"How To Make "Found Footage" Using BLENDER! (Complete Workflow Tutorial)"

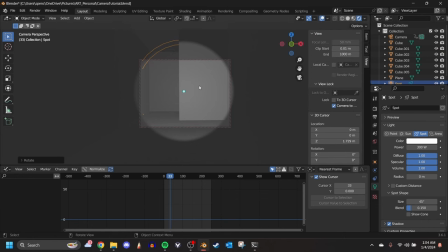245s
However, if we move our camera around, the light doesn't really follow it, which is not what we want.
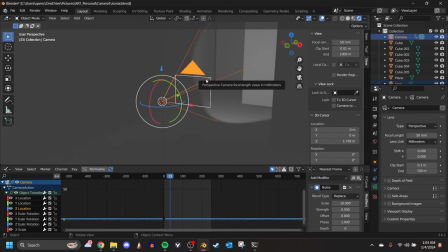253s
So exiting our camera, we're going to want to select our light and then select our camera and press Control P and hit Object Keep Transform.
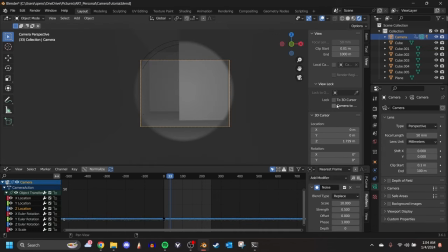262s
Then when we go into our camera mode again and move it around, we see that the light follows it. Perfect. I like to offset my flashlight a little bit just from the camera.
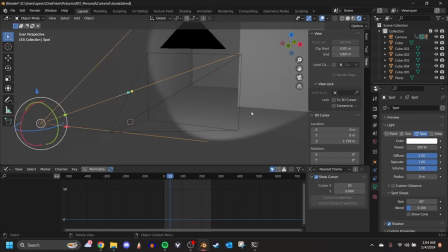272s
It makes it look a bit more realistic. So if you put it slightly below the camera, that also helps.
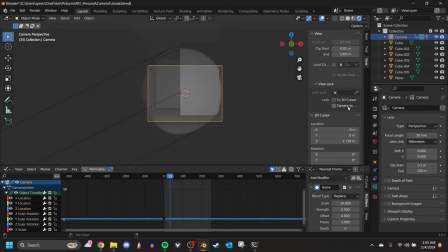279s
And then now we have our little camera flashlight.
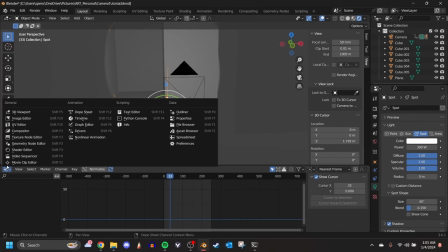285s
And this is a personal preference because some flashlights are actually attached to the camera, but if you want your character to be holding a separate flashlight in one hand and the camera in the other, You can also add the randomly generated noise to the flashlight so that also bobs on its own.
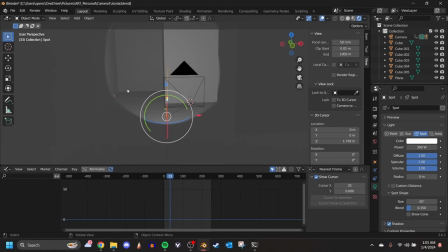301s
I did that in my own clip, but again, it's a personal preference, so you can choose whether to do it or not.
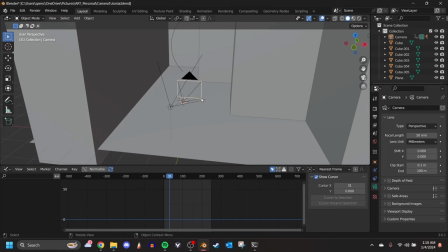307s
Now all we have to do is get our camera to actually move.
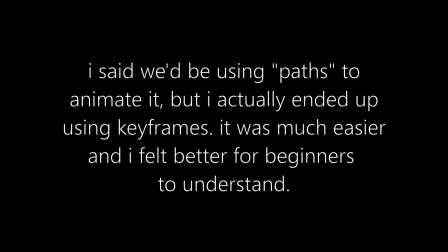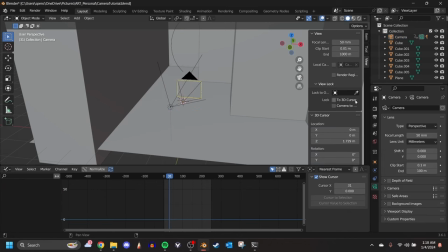316s
So what you're going to want to do is press N, and then this little menu will pop up, and press camera to view.
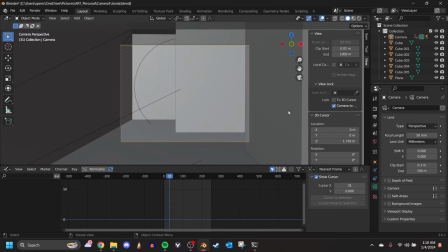323s
Now when we hit 0 on the numpad and go into camera view, we can hold down middle mouse button and actually move the camera around with our mouse.
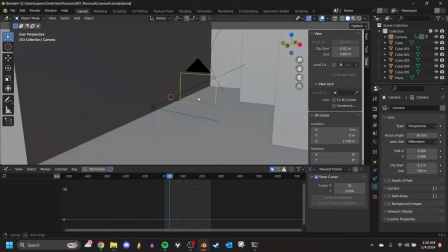332s
So let's back out of that for a second and zoom out. Now we're going to want to go to our first frame.
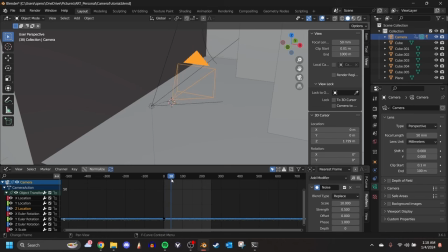340s
Now this is our starting frame. However, if we go out to, let's say, frame 50,
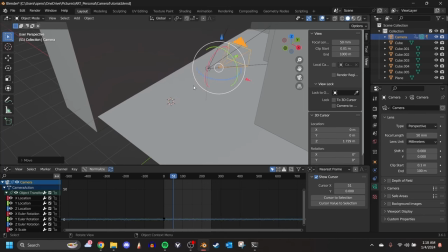346s
move our camera this way, all you want to do is hit I, then location, rotation, and scale. Now if we move back, we see that the camera moves.
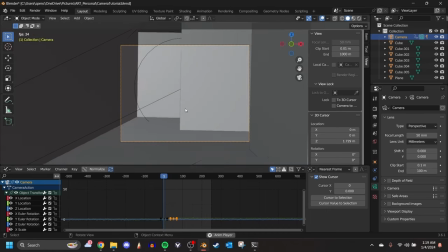356s
And if we go back to our camera view, looks like we're very shakily walking forward.
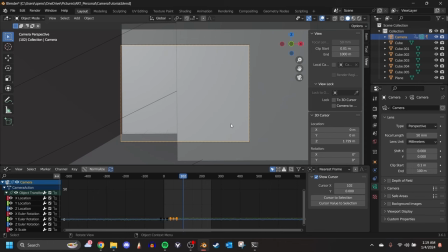363s
Now you can do this, you know, much more advanced. You can, if we hit camera view again, you can rotate it like this,
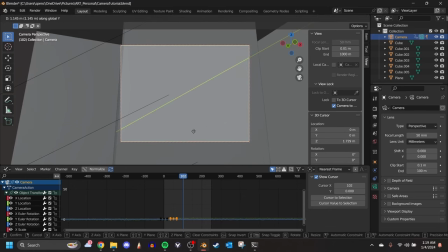373s
move our camera forward, press I, go to another frame, move forward, move to the side, rotate a bit, press I.
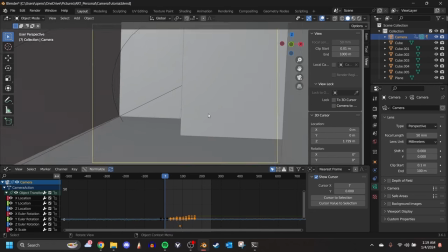384s
Now all of a sudden our camera is moving around this corner. So if we exit out, look at the camera again, press play,
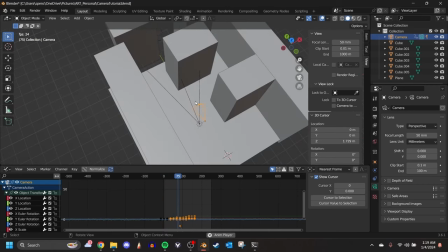393s
we see that the camera walks around, looks at this bend, and turns around. Obviously there's a bit of like a learning curve to getting the camera to move where you want. It really comes down to just getting the hang of it, you know, give it some practice, just move it around, use the camera to view tool to see if everything looks right, and then everything will just fall right into place.
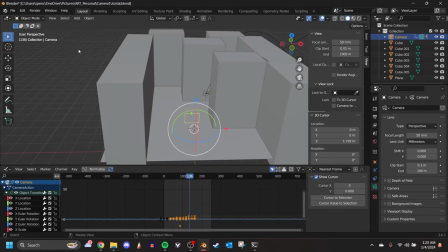412s
And that's about it for our camera tutorial. It only took me about like 2 minutes to set this whole thing up, so it's really quick, really easy, and now we can move on to the fun part, making the environment.
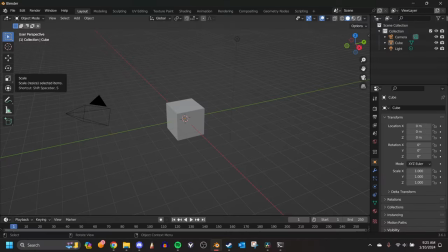423s
Okay, so now that you know how to set up your camera, let's make an environment to actually put that camera in. To do that, and make it simple and easy for all of us who have a bit less time on our hands, we'll be using a combination of Quixel's Megascans library, using Bridge, and the BlenderKit add-on.
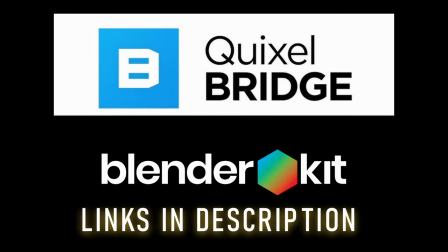436s
Both of those will be linked in the description if you'd like to download them now and follow along. Now I'm going to start creating my environment.
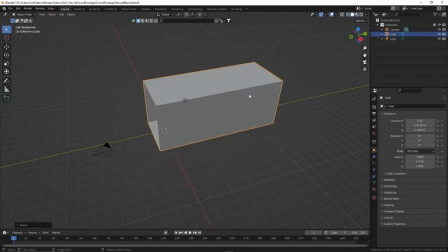443s
A hallway would be the easiest environment to create, so I stretch out default cube and separate my ceiling, walls, and floor by pressing P in edit mode.
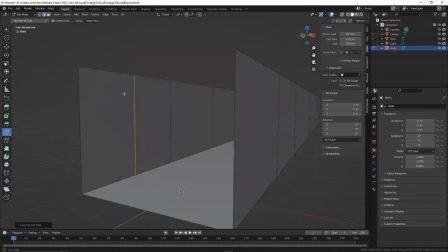453s
After some resizing, I cut up my walls to make some extruding passageways.
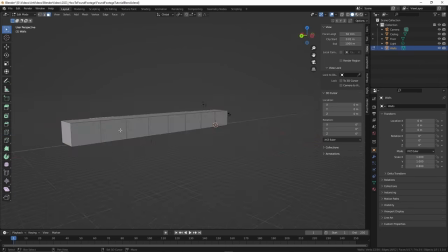458s
I do this using some loop cuts and then insetting the different faces, extruding them outwards.
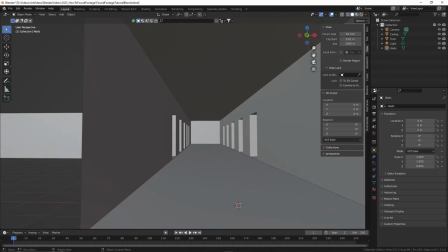466s
This makes our one singular hallway a bit more interesting and feel a lot larger than it is.
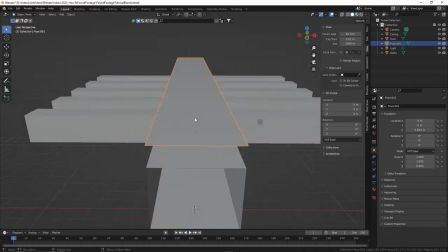472s
Next, I really want the place to feel dirty, so I duplicate my floor and I subdivide it a bunch to make mud.
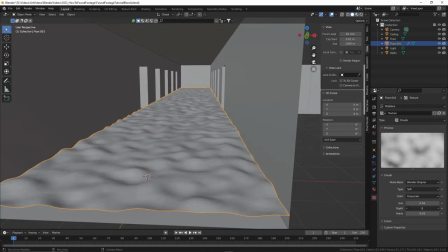477s
I do this by giving it a displacement modifier afterwards and applying a clouds texture to give it some random bumps.
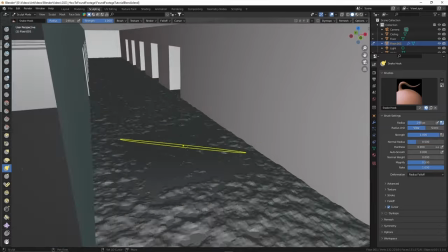484s
Going into sculpt mode, I can then pull some parts down and make it look a bit more natural.